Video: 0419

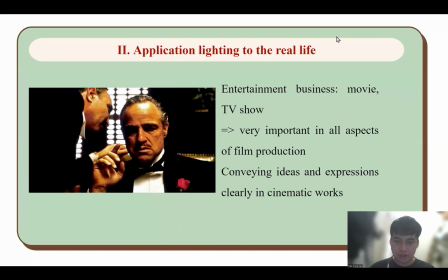Lighting might not come across as vital factor when compared to actor or script, but it is very important in all aspects of the film production. The way a scene lit dictates so much to the audience.
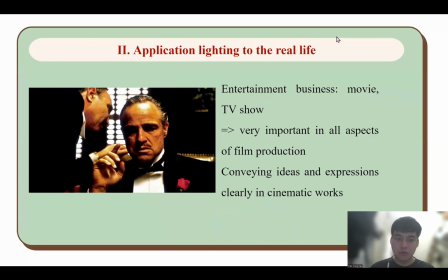The job of lighting in video production is to communicate the mood, the atmospheres, and to help instilling a story. Lighting plays a crucial role in building conflicts and drama for the films, especially for climaxes.
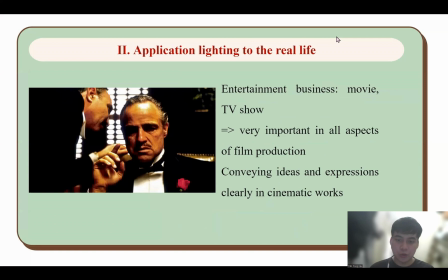It creates inner conflict among character or between character and situation, which audience can recognize if they notice the lighting. As a result, it contributes to conveying idea and expression clearly in cinematic work.
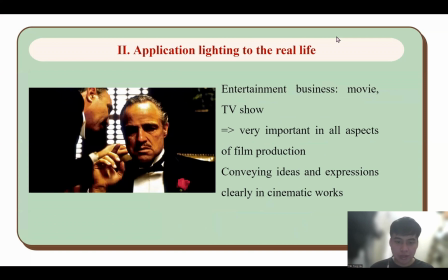Therefore, filmmakers constantly searching for new light array to combine them with the film in order to show the nuance of the character and reflect the content of the film in more realistic way.
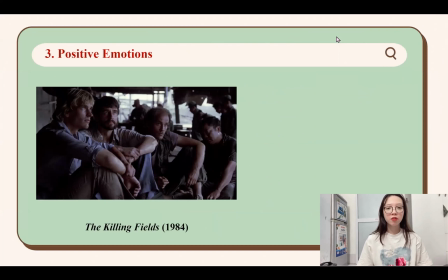Now we will move on example and analysis. The first expressing movie ideas is a film The Killing Field 1984 that usually took permanent states of lighting both indoors and outdoors with a slight red ripple and gray.
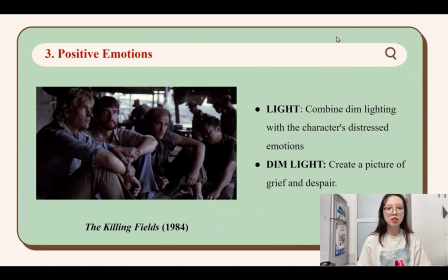In particular, the time of the film usually set in the early morning or late afternoon with a hazy sky. In this picture, the director's intention was to combine dim lighting with the character distress emotions in order to create a picture of grief and despair.
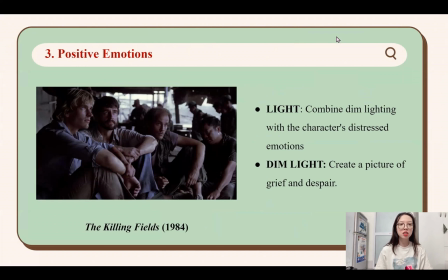To be specific, the picture tells the main character Sidney Samper were imprisoned by the Khmer rule by chance.
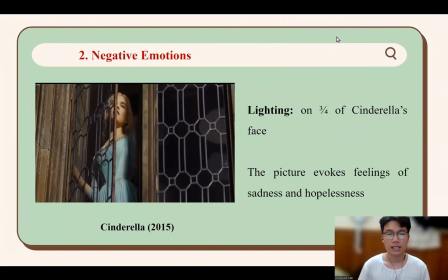Let's talk about another function of lighting. It is expressing characters' emotions. First, it delivers negative emotions. The picture in the movie Cinderella tells the scene where Cinderella was locked in the attic by her stepmother.
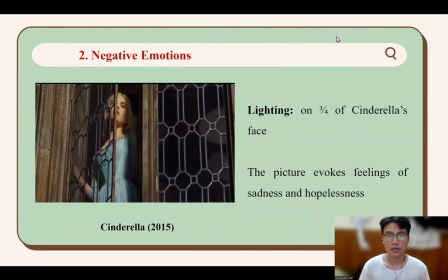The lighting on 3/4 of her face highlighted the contrast between the dark loft and the brilliant life outside. On account of lighting, the mood in the picture stands out, which can be easily recognized.
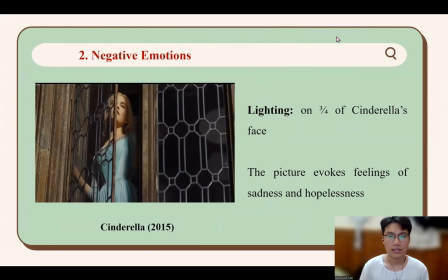Lighting reflects the psychology of the character and it can be adjusted to match the emotions. The picture evokes feelings of hopelessness and sadness, which is straightforward to deliver owing to lighting.
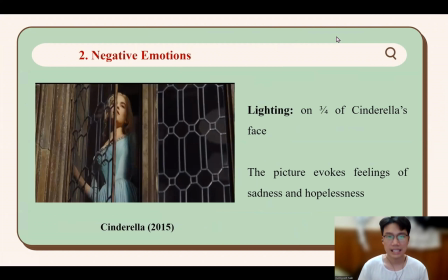It also clearly showed her desire for freedom to get out of the place when she looked out to the bright lighting outside the attic.
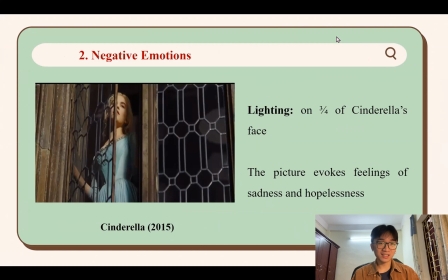Okay, so next part I will talk about how the lightning express the positive emotion of the characters.
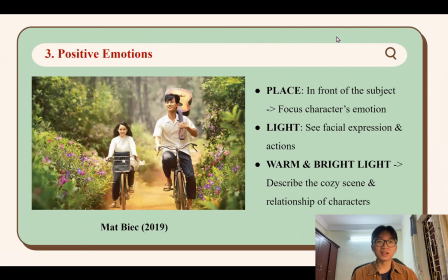As you can see over here, the picture was in the movie Macbeth in 2019,
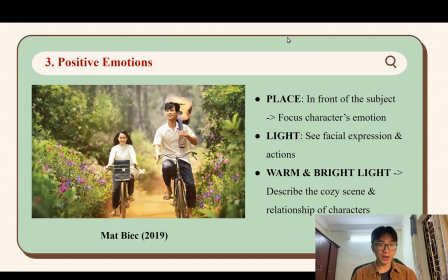tell the scenes where the two main characters are having a good time together. The light is bright, so we can clearly see the facial expression and also the action is riding a bicycle, right? And the light is placed in front of the subject, who are the boys and the girl.
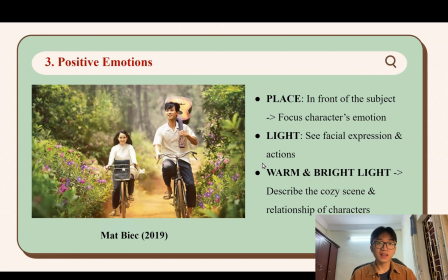So it means to focus and emphasize the characters and also their feelings in this sense. The warm and the bright light surround the picture to create the cozy atmosphere and also to emphasize the relationship very adorable between the two main characters over here.
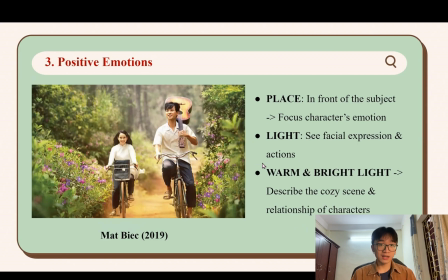So the light play an important role in this sense. It wants to tell us that they are very happy in this relationship and they are really into it.
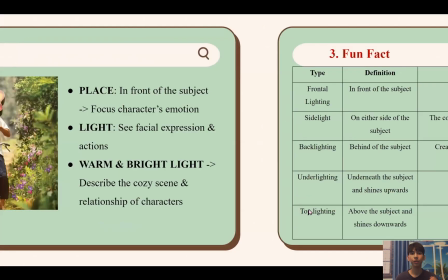Okay, in order to continue the presentations,
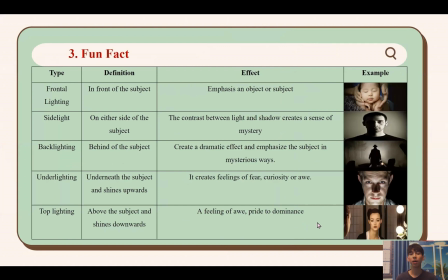I want to introduce to you guys some fun facts about how the light is set up in movies to reflect meanings. So there are total 5 types of meanings. The first one is frontal lighting, which is the light is placed in front of the subjects or the characters.